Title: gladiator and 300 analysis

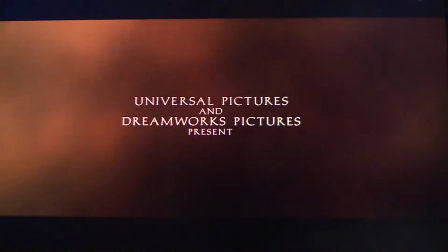(0:02)
I'm going to be analysing two films this evening. Both are considered as sword and sandals films, one of which is 2000's Gladiator,
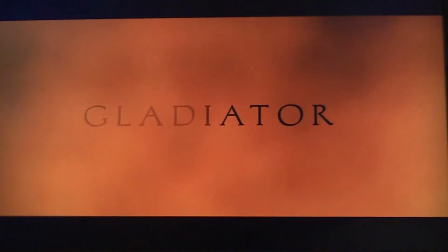(0:10)
directed by Ridley Scott and starring Russell Crowe and Joaquin Phoenix.
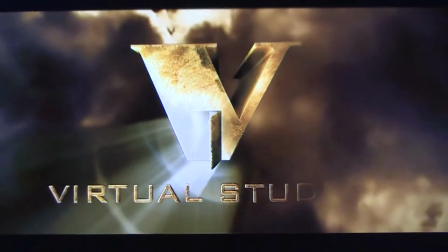(0:16)
The other is Zack Snyder's 2006 300,
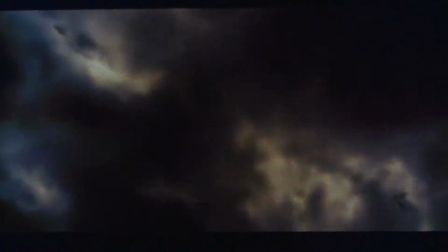(0:20)
inspired by and massively based on Frank Miller's graphic novel of the same title. This film contains many stars such as Gerard Butler and Michael Fassbender.
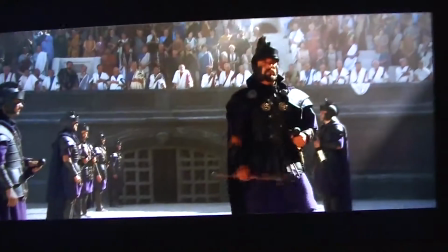(0:32)
Firstly, I'm going to begin by analysing this scene in Gladiator.
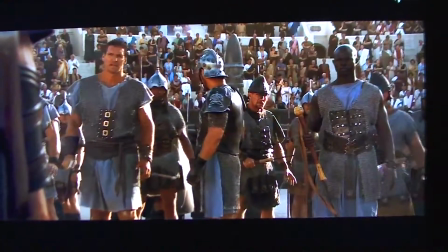(0:36)
Maximus and the gladiators have just finished the show and are about to be confronted by Emperor Commandus.
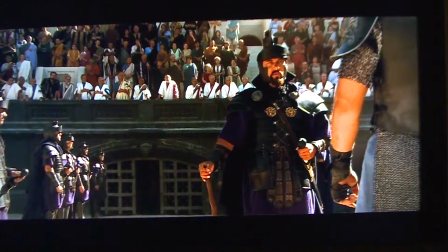(0:42)
I believe that this scene stands to show the audience a glorified notable
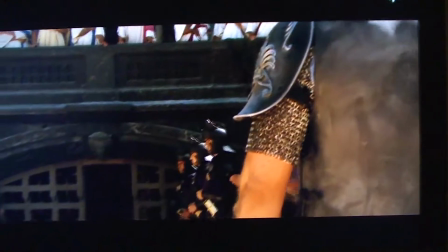(0:47)
emperor quiver and fear at a once infamous general turned slave,
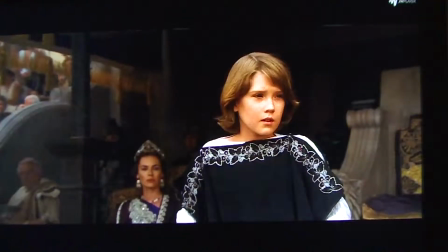(0:51)
to play on the factor of power in reverse. This is done through many techniques.
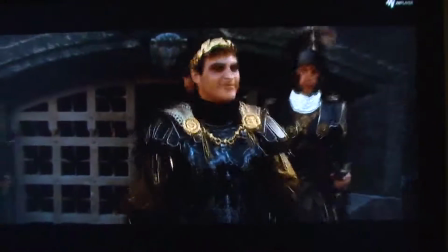(0:57)
You can see that the majority of Commandus' shots are dark, portraying that he is the antagonist in this film.
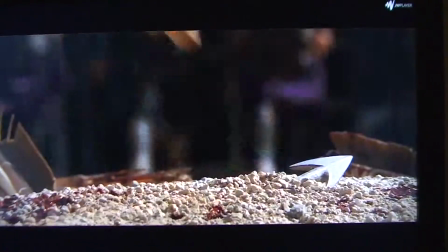(1:03)
In contrast, the shots showing Maximus are a lot more goldish and includes hints of silver, implying greatness and power.
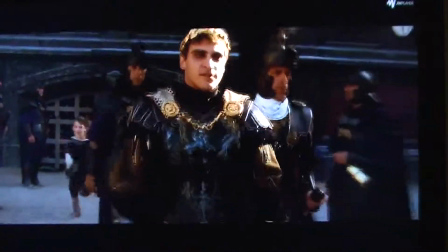(1:11)
Here we can see Maximus pick up an arrowhead in preparation to harm or kill the emperor,
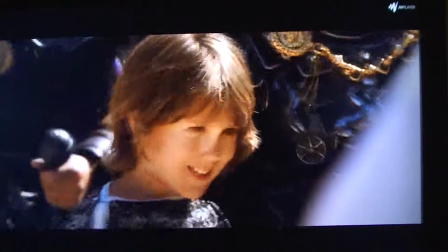(1:17)
but resists as the emperor's son walks in front of him, reminding Maximus of his own child.
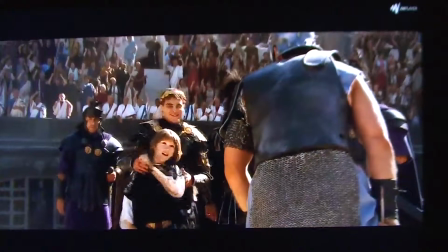(1:23)
The position of the gladiators behind Maximus covers the shot in grey,
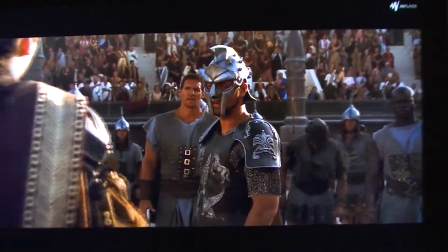(1:27)
making the assumption for the audience that they are one unit that fight together as brothers.
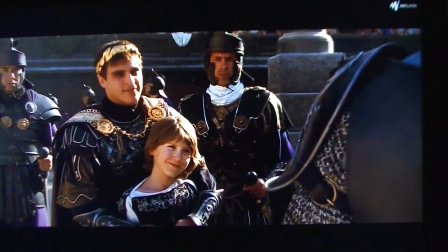(1:32)
This is touched upon again later in the scene. Although it is difficult to see Maximus's face with his helmet,
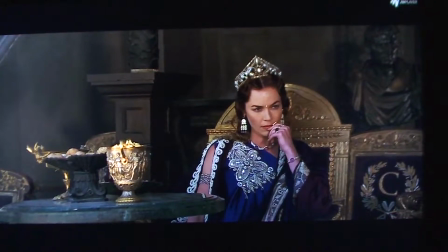(1:39)
there are many close-ups between himself and Commandus, which helps the audience understand what's going on through their heads.
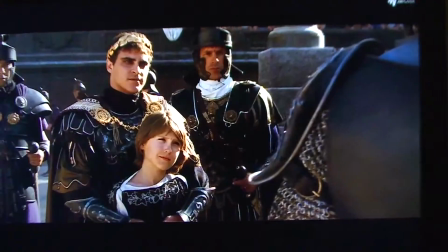(1:45)
Such as here, when we can see that Maximus is exhausted and no longer wants to deal with Commandus.
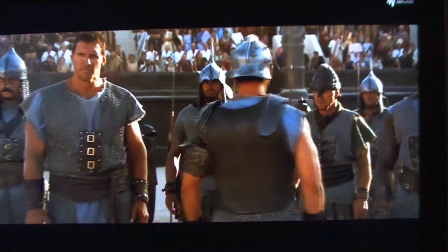(1:50)
And here, as we see his stern, emotionless face showing bravery and a lack of fear.
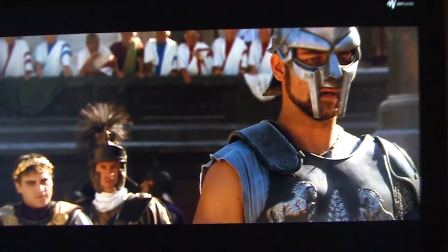(1:56)
Here we also see colours change. Commandus' face becomes brighter and the gladiators become more grey than silver,
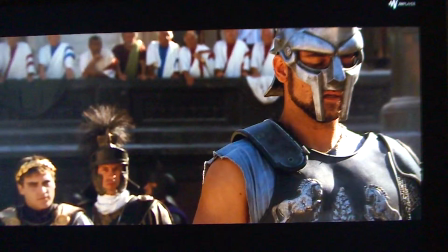(2:03)
showing that in this moment the tables are now how they should be, with Commandus in charge. After this, however, the whole scene slowly brightens as Maximus becomes more powerful.
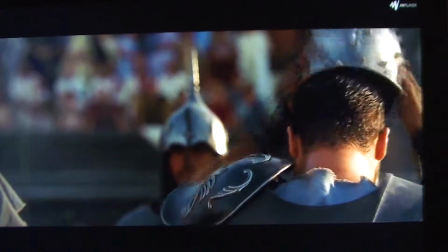(2:13)
As you can hear, this is when we start to hear the talent of Hans Zimmer, the composer of the film.
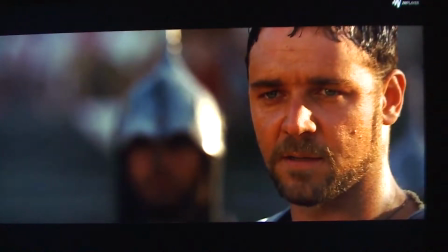(2:19)
From here to here, the music is tranquil and quiet, like a calm before the storm.
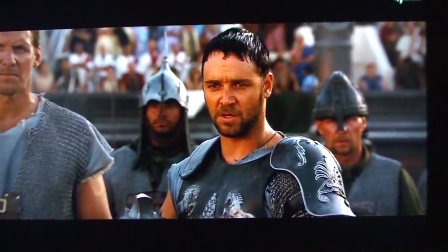(2:26)
But as Maximus reveals himself, the music becomes more glorious.
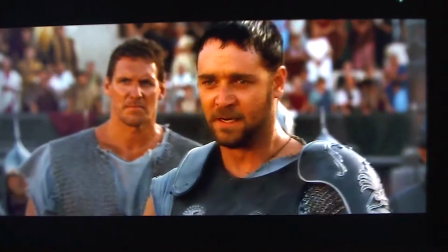(2:33)
And epic, and crescendos until the end of this speech. As he starts announcing his titles, it becomes more darker, mirroring Maximus's rage.
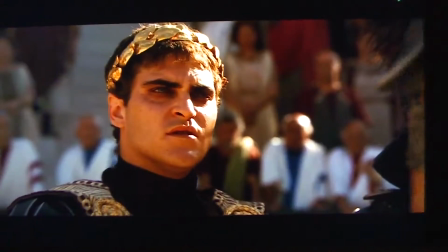(2:42)
The line,
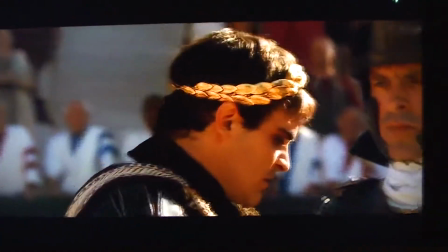(2:43)
"I am Maximus Decimus Meridius," honestly didn't think I was going to get that. The line is a homage to the 1960 film Spartacus.
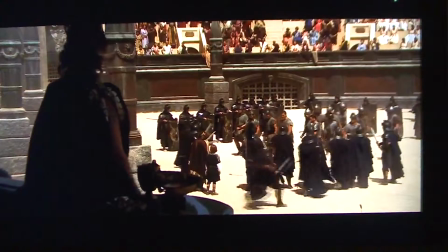(2:51)
This has been proven as the director Ridley Scott has said that he has taken inspiration from the film and he may have included some elements from it.
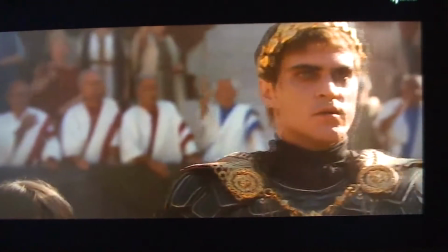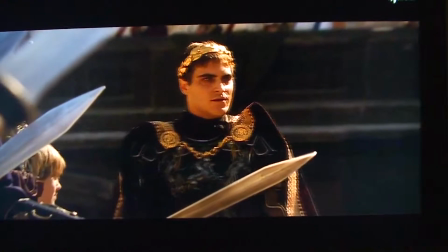(3:07)
The shot of the gladiators assembling to protect Maximus continues the homage and also extends to the point of unity that I was talking about earlier.
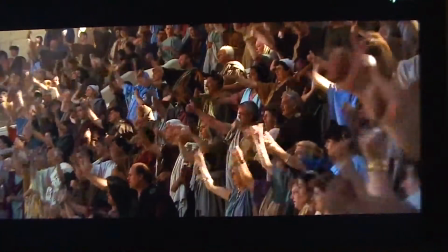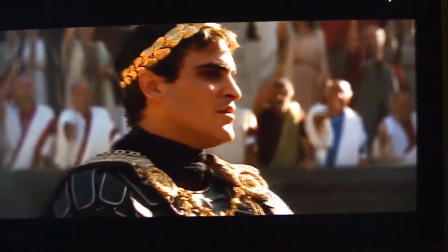(3:22)
I also think that the crowd cheering, chanting and being on Maximus' side is another homage to Spartacus, especially with the chanting.
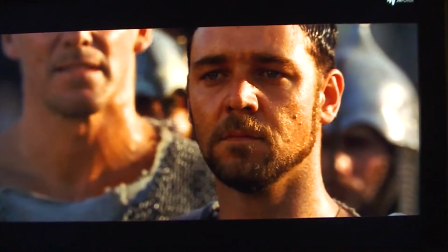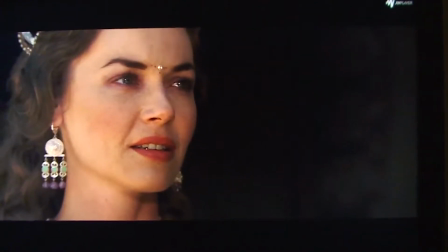(3:38)
These sets of close-ups are used really well to show the expressions of the faces of the characters.
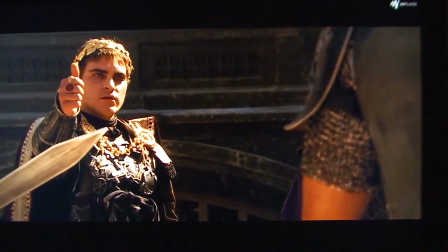(3:48)
And boom goes the dynamite.
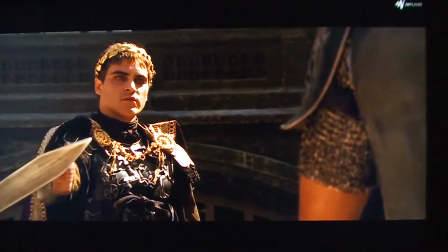(3:53)
And now on to 300.